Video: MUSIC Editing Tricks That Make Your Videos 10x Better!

I am a video editor on duty, and that means that my clients hire me to fix problems that they can't, kind of like a doctor in an emergency room. Now, of course, this often comes with an impossible deadline. Luckily, today is my day off. Hold on, I'm getting a call from a client. Hey, Jenny, how's it going? Yeah, okay, no shit chat. What? Your editor cold and sick? I've got one hour to finish the music on your show? But, but Jenny! Dammit, she hang up. All right, the first thing Jenny send over is a video of some criminals who are up to something.
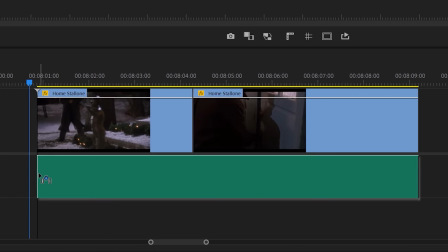[0:31]
Now, we could just slap some aggressive music underneath because, you know, they want to break in.
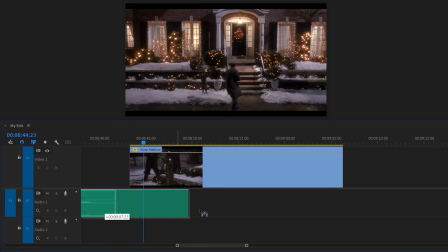[0:39]
But instead, we're going to do something funny. Let's add this playful, childish song underneath this first thief. That makes us feel like the thief is goofy and clumsy. It's kind of spoiling that something is going to happen.
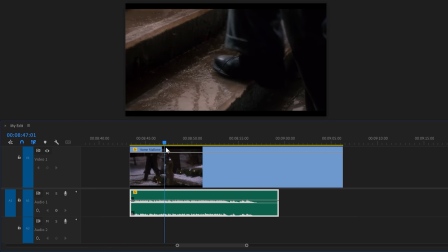[0:51]
And indeed, the thief slips and falls on the ground. At that moment, the audio cuts off.
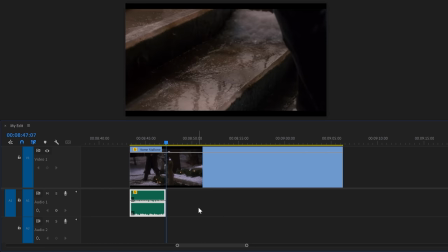[0:56]
That will make the fall funnier because you focus and isolate on the falling.
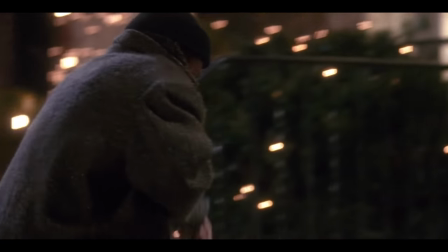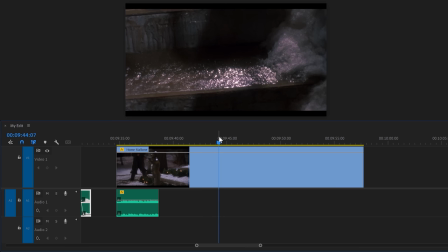[1:06]
Let's move further in the video to the second thief. We can basically do the same thing, but instead we're gonna use another playful song with some different instruments.
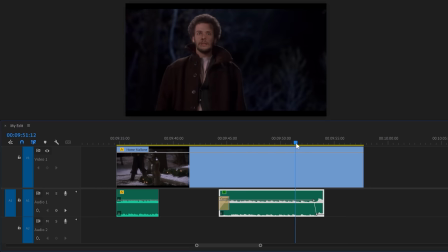[1:14]
Every time you switch characters, you also change back to the song from that character. That way the viewers make a stronger connection to that character.
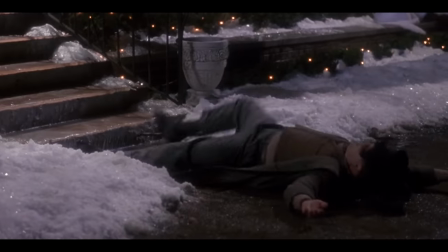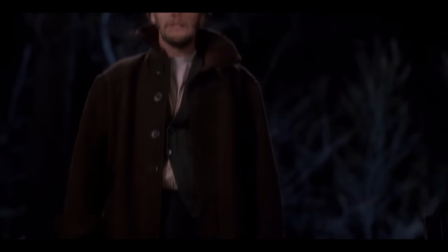[1:28]
This is called character specific music. Just think about every superhero movie. The bad guy always has their own song. Alright, let's see what else Jenny sent over. Oh, a video of some bodybuilders. What is that? Five kilos? I can lift way more than that. It's showtime. Let's do something funny with them, okay?
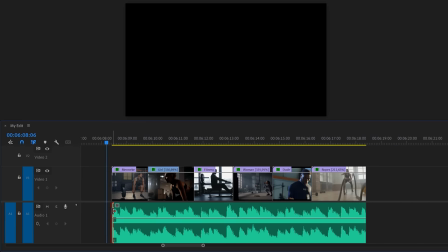[1:46]
No, seriously, we can actually use music to choose the mood of our video. For example, we can again add a childish or playful song underneath the bodybuilders. This way the viewer won't take them serious and people will laugh. But if you use some hard motivating music, people will take them serious and perhaps even look up to them.
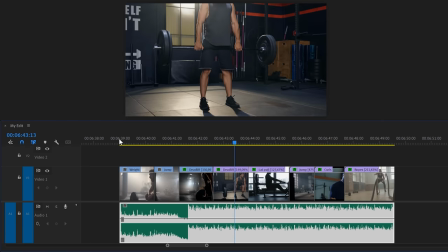That way you can decide the mood of your video and the way the characters are perceived. Now funny music doesn't always make things funnier. There are great scenes in the series Squid Game where players walk through the hallway.
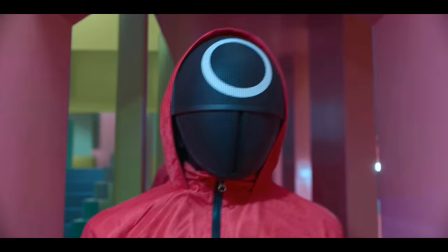[2:28]
They've just been through a massacre. In the background we hear a happy song, although we don't laugh at the scene.
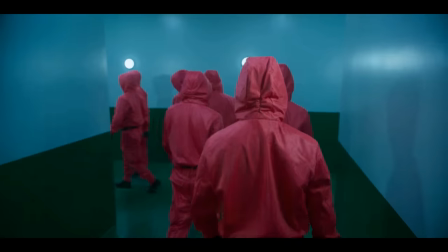[2:34]
In fact, it makes things more dramatic, because what they've been through isn't something to be happy about.
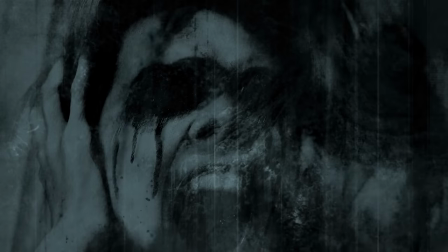[2:39]
This is called music in contrary, also used all the time in horror movies to make things scarier.
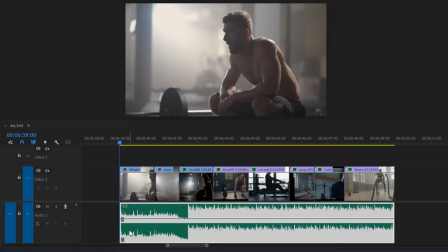[2:46]
Oh yeah, the bodybuilders. I still feel like the connection between the music and the video isn't there yet, but I do have a little trick that can make them fit better together. Select your audio clip in the timeline and let the video play. Now press the M key every time that you hear a beat. This creates a marker on every beat which we're going to use to edit on. Now we can cut our clips on the first and the third beat, for example.
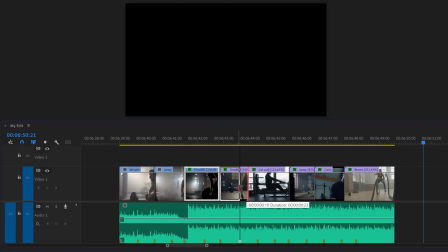[3:09]
As long as your videos are cut on the beat, the connection between the music and the video will be stronger.
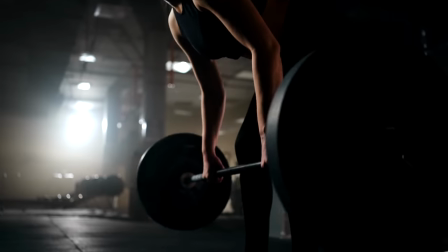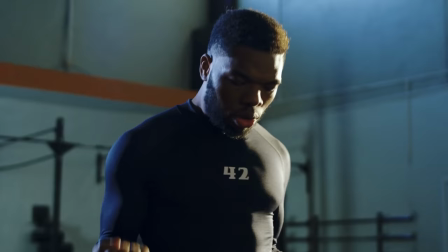This is great for powerful edits or music videos. And I know where to find good music for this project, on audio, the sponsor of today's video.
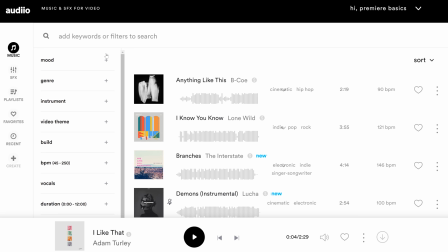[3:34]
It's actually very simple for you to find the song because you have these amazing filters like mood, jar, instrument, theme, and much more. And all the sounds you hear in this video, including the background music, comes from audio. Now, my favorite feature is the instrumental only and lyrical only filter.
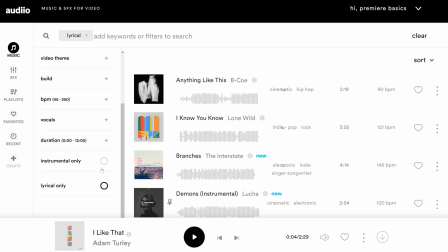[3:50]
That makes looking for background music so much easier. And of course, you can also look for sound effects.
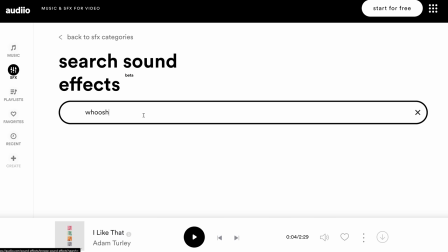[3:55]
You know, things like transitions, ambience, whatever you can think of. You will find it on audio.
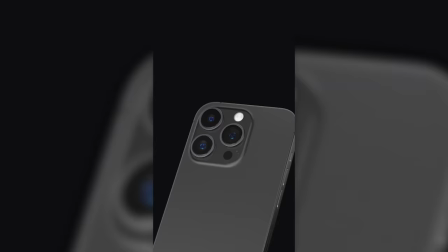[4:00]
Oh, and they're also working on a beautiful mobile app that lets you search, create playlists, and download on the go.
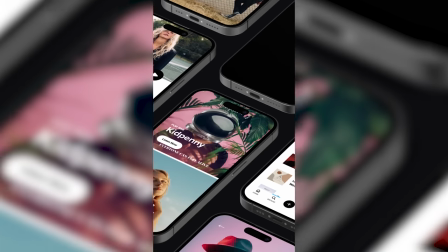[4:06]
Hideo is literally the fastest way to license music online.